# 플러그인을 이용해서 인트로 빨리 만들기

안녕하세요. 저는 유튜브에서 파인애플 프로 강좌를 올리고 있는 A87 브루게라고 합니다. 이번 시간에는 파인애플 프로 플러그인을 이용해서 인트로를 만드는 방법에 대해서 알아보도록 하겠습니다. 먼저 이 방법을 소개드리기에 앞서 여러분들이 몇 가지 준비해야 될 사항들이 있어요. 첫 번째는 지금 파인애플 프로를 켜신 이후에 파인애플 프로 내에서 내가 보유하고 있는 플러그인의 개수가 얼마나 되는지, 또 그 종류는 무엇인지, 어떤 모션으로 이제 플러그인이 구동이 되는지, 이런 것들을 한번 쭉 살펴보세요. 뭐 디테일하게 살펴볼 필요는 없고 간단하게만 살펴보면 되고, 두 번째는 여러분들이 어떠한 인트로를 만들고 싶은지 머릿속으로 한번 그려보는 거예요. 나는 이게 색상은 어떤 걸 쓸 것이며, 뭐 어떤 내용을 담을 것이며, 그리고 어떠한 모션으로 인트로가 흘러갈지, 이런 것들을 약 8초 정도이기 때문에 그리 오래 걸리지는 않을 겁니다. 그런 것들 한번 생각을 해보시고, 마지막 세 번째가 음악을 찾는 거예요. 머릿속으로, 그러니까 두 번째 단계에서 어느 정도 인트로에 대한 구상을 어느 정도 했다면, 세 번째 단계에서 음악을 찾고 그 음악에 맞게 다시 인트로를 조금씩 변형해주는 요 과정이 필요한데, 음악 같은 경우에는 이제 뭐 구글에서 노 카피라이트 뮤직이라고 검색을 하시거나, 아니면 뭐 유튜브 내에서도 노 카피라이트 뮤직이라고 검색을 하시면은 다양한 음악들이 나오니까 그걸 좀 참고하시면 될 것 같아요. 자, 그럼 이제 본격적으로 인트로를 만드는 방법 세 번째, 플러그인을 이용해서 인트로를 만드는 방법 지금부터 시작하겠습니다.
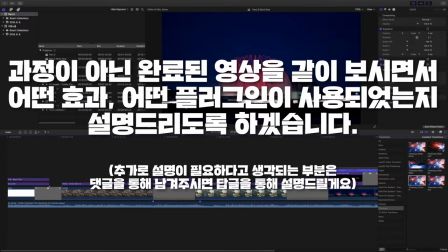1:30 자, 그럼 이제 본격적으로 한번 만들어 볼 텐데요. 제가 만드는 과정을 하나하나 다 일일이 보여드리려고 했는데 너무 시간도 오래 걸리고, 그리고 영상 자체가 루즈해질 수 있을 것 같아서 일단 제가 이미 만들어 놓고,
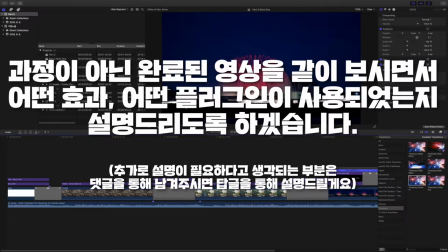1:43 그리고 그 상태에서 어떤 효과들이 어떻게 들어갔는지 제가 좀 하나하나 설명을 드리는 방식으로 이번 영상은 진행해 볼까 합니다.
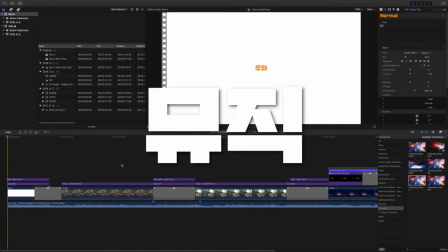1:52 먼저 일단 음악 한번 들어보실게요.
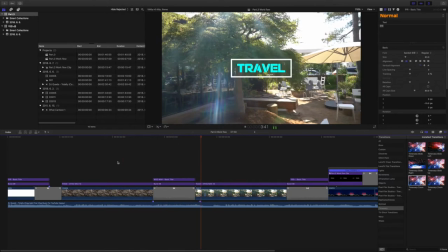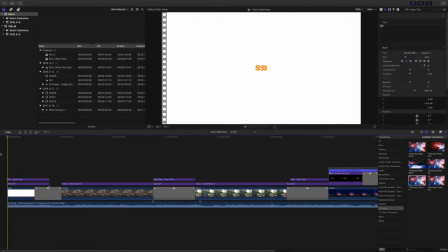2:03 예, 뭐 대강 이런 음악인데 좀 밝고 경쾌하게 인트로가 보일 수 있도록 음악도 그런 식으로 골랐어요. 음악 자체에 우아 같은 그 포인트가 되는 점들이 있어서 이런 음악이 이후에 이제 인트로를 편집하는데, 만드는데 훨씬 더 유리하거든요.
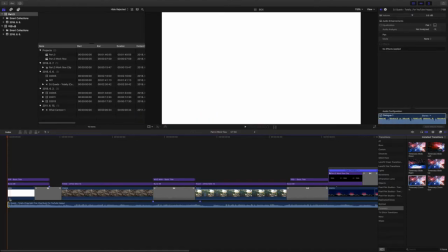2:20 원래는 이 음악 앞에 더 있어요. 근데 제가 우아가 나오는 부분부터 컷을 하고 이제 이 영상에 적용을 시킬 건데,
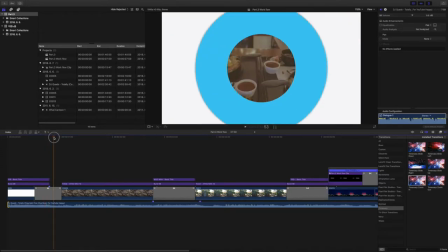2:28 첫 번째 이렇게 우아 나오는 부분을 타이밍을 맞춰서 텍스트 효과를 줬어요.
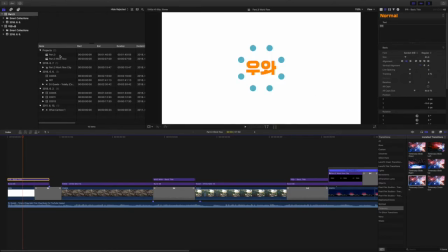2:36 이거는 베이직 타이틀, 파인애플 프로 내에서 기본적으로 제공하고 있는 타이틀이고요. 그리고 좀 그냥 우아만 나오면 밋밋하니까 이런 식으로 크기를 제가 키프레임을 줘서 더 확대를 시켰습니다.
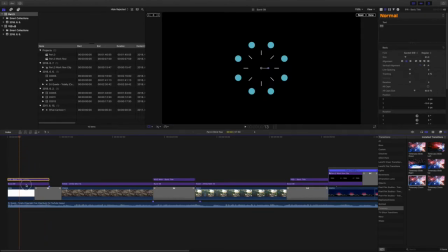2:52 그리고 두 번째 거는 그냥 텍스트만 나와도 심심하니까 뒤쪽에다가 이제 앰펌이라고 하는,
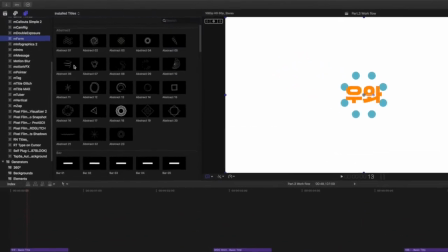3:00 제가 이후에 또 설명을 드릴 플러그인 중에서 효과를 이런 식으로 아무거나 하나를 집어넣어서 이렇게 적용을 했고요.
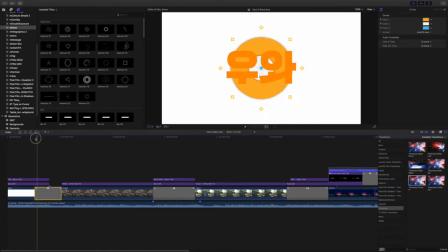3:07 그리고 중간에 트랜지션을 줬어요. 이 트랜지션 효과 같은 경우는 이제 화면이 전환되는 거긴 한데, 이 트랜지션 효과 자체도 플러그인입니다.
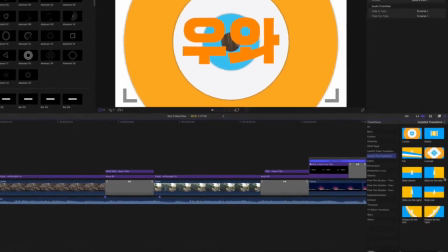3:15 요 플러그인은 레노 FX 플랫 트랜지션이라고 하는 효과고요.
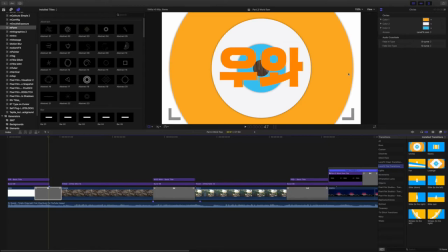3:20 뭐 이런 식으로 색상도 본인한테 맞게 이제 조절을 할 수가 있어서 바꿔놨습니다.
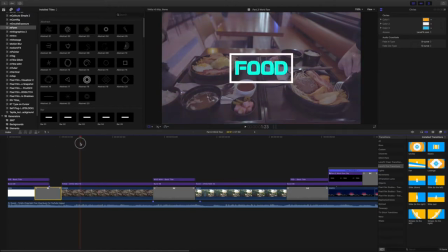3:25 이 화면이 지나가고 나면 자연스럽게 음식이라는 게 나오죠. 이제 요 부분 보면은
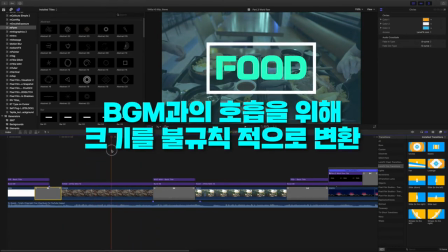3:33 좀 이제 음악이랑 싱크를 맞춰보려고 크기를 그 음악 소스에 맞게 조금씩 변경될 수 있도록 만들어 놨고요.
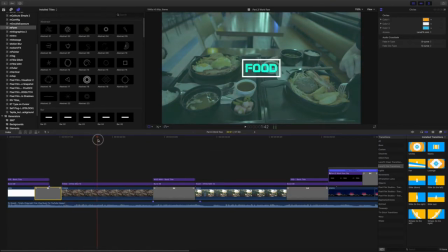3:41 그리고 뒤에 있는 이 배경 같은 경우도 보시면 색깔이 조금씩 다 이제 변형이 되는 걸 알 수가 있어요.
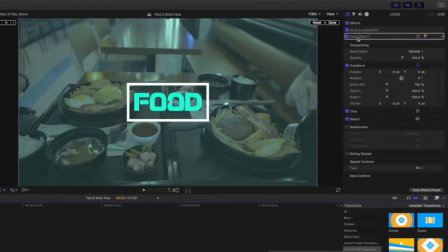3:49 이거 같은 경우에는 어떻게 하냐면, 여기서 이제 이 컬러보드 여기에서 다 하나하나 간마다 이 컬러를 통해서 여기서 보면 이렇게 이것도 이제 하나하나씩 추가가 될 수 있거든요.
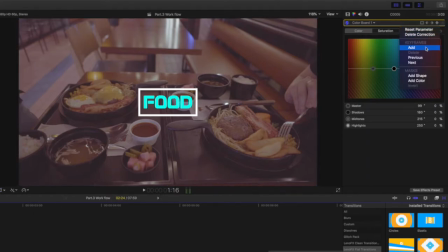4:05 ADD라고 있죠.